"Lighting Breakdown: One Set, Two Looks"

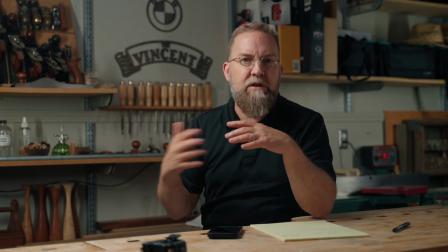And I've brought the intensity of those lights up to reduce the contrast in the background and bring that light
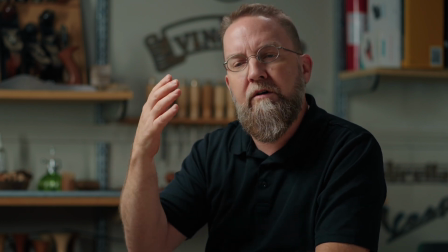level to roughly 1 stop darker than the brightest areas of my skin tone.
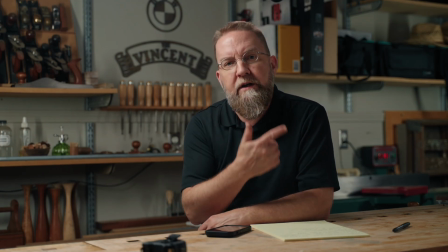Number 2, I removed the practical, again, to reduce contrast in the background.
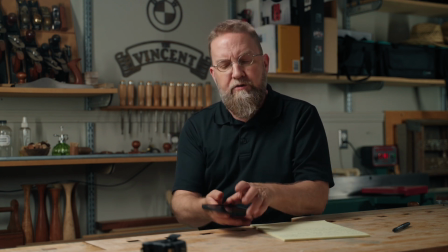Number 3, I swapped out the kicker. You remember the kicker? Hang on, let's turn it on.
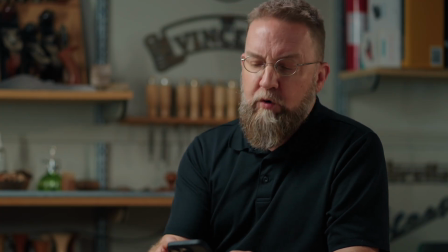There you go. That's what the kicker looked like. And I've traded it for a more direct overhead hair light.
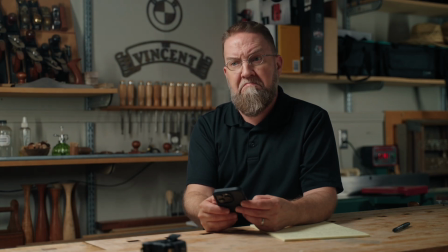Let's see, hair light off, hair light back on. Is it doing it? Yeah.
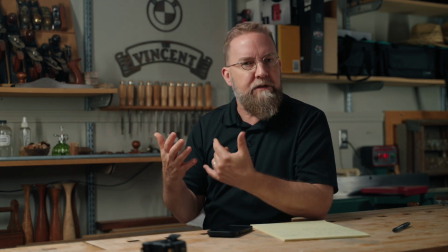This is a small little 9-inch tube fixture. It's also set at 5600 degrees Kelvin, so same color temperature as everything else.
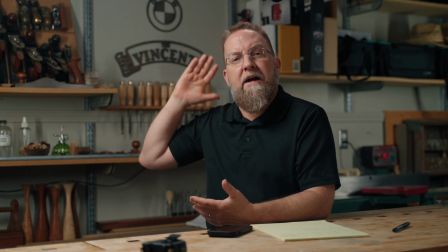It's at about 15% output. It's just behind my head and it's raised up to be just out of the frame.
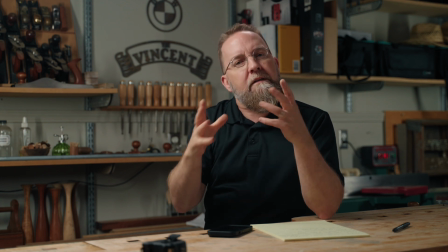I might be overthinking this, but the kicker was an angled light.
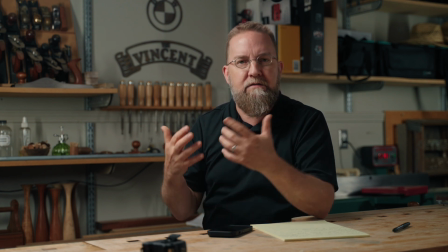And in my mind, angled backlight is just, it's more dramatic than simple top-down hair light.
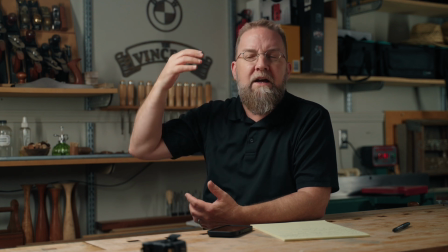This top-down light separates me a bit more from the background, and it just, again, it has less mystery.
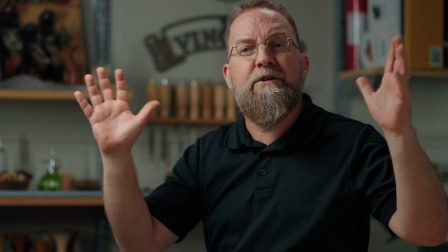The top-down light says, I've got nothing to hide, and here I am, selling you the goods,
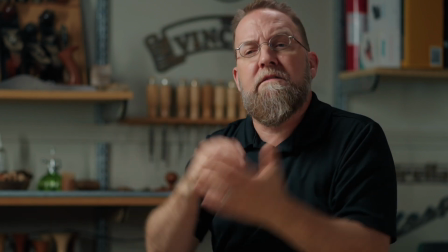and you can totally, completely trust me, because I've got this awesome top-down hair light.
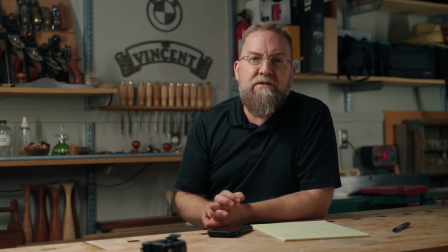But, I don't know, it's, you know. Number 4, I have swapped out the white box in the background that was behind my head for something a
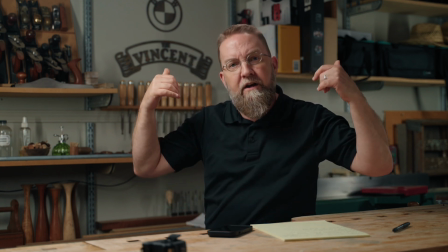little bit darker to further take advantage of the hair light and separate myself off of the background.
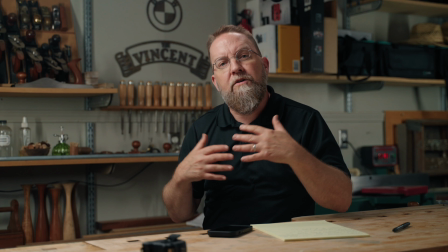Number 5, I changed my shirt to something darker. So while I'm removing contrast from the background,
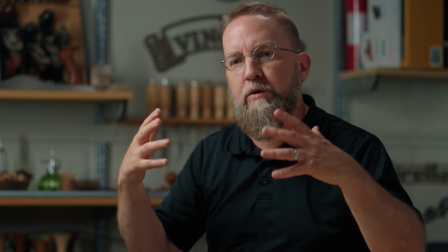I'm trying to add contrast to the subject and try to keep the viewer focused on whatever awesome thing or idea it is that I'm selling.
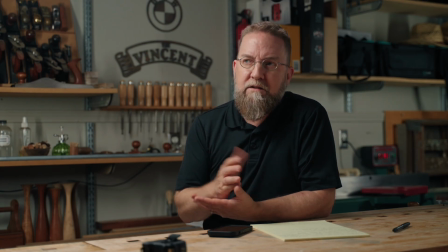Typically, I do not have people, or I ask that people not wear white or black shirts,
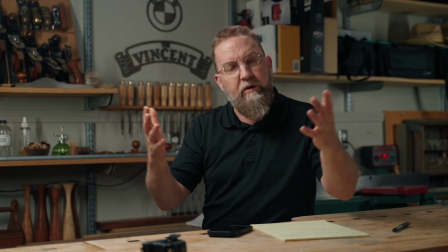just because that's going to be an extreme, but I wanted to be extreme for this because I can.
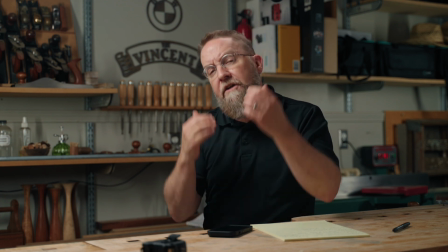Number 6, I've had a shave and a beard trim.
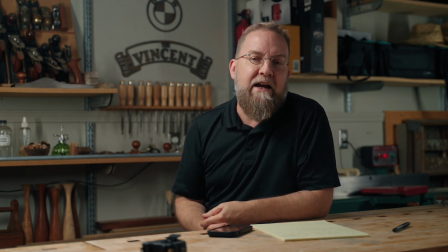And lastly, I put on shorts because it is literally 91 degrees in here right now, and I was kind of dying.
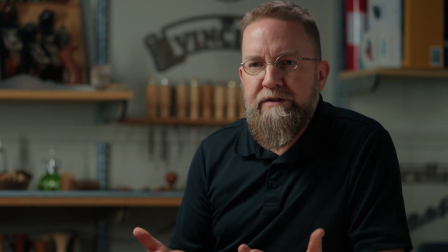Bear in mind that while there are some general rules to this, ultimately all of it is subjective.
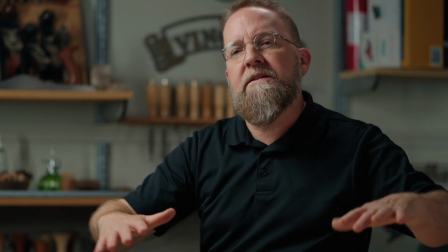And what I'm trying to do in this video is just show like a baseline starting point of a typical run-of-the-mill job,
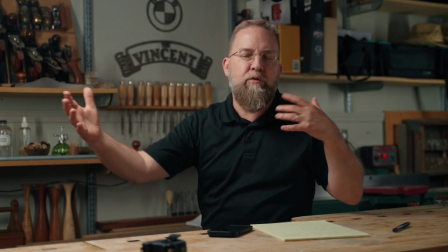but give that specific information on the relationship between all the elements.
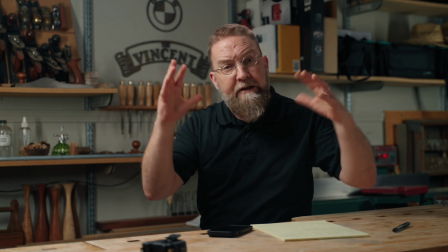So hopefully you can get past that theoretical approach of just watching a video about lighting and actually
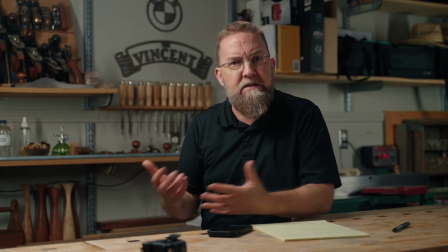go set up some lights and do this and see what works and see what doesn't and see what suits your tastes and gain experience.
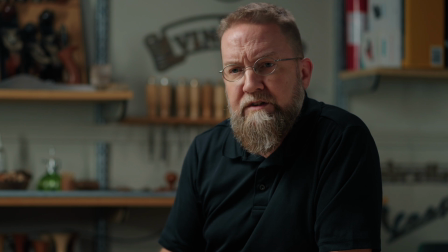And then from the experience, you'll get all this confidence that you can have when you're setting up this stuff in front of people that are paying you money to make images.
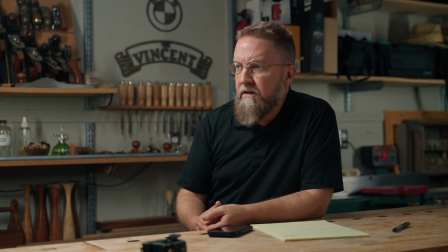And come to think about it, maybe that's even more important than, I talk about the one big factor that's gonna change it all.
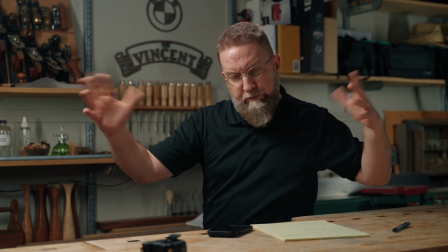And maybe even more important than the relationship of all these things to each other is just kind of that confidence factor.
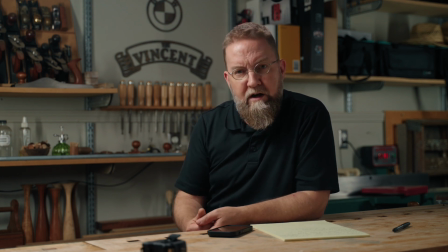So, build the confidence. Go and do. And thanks for watching.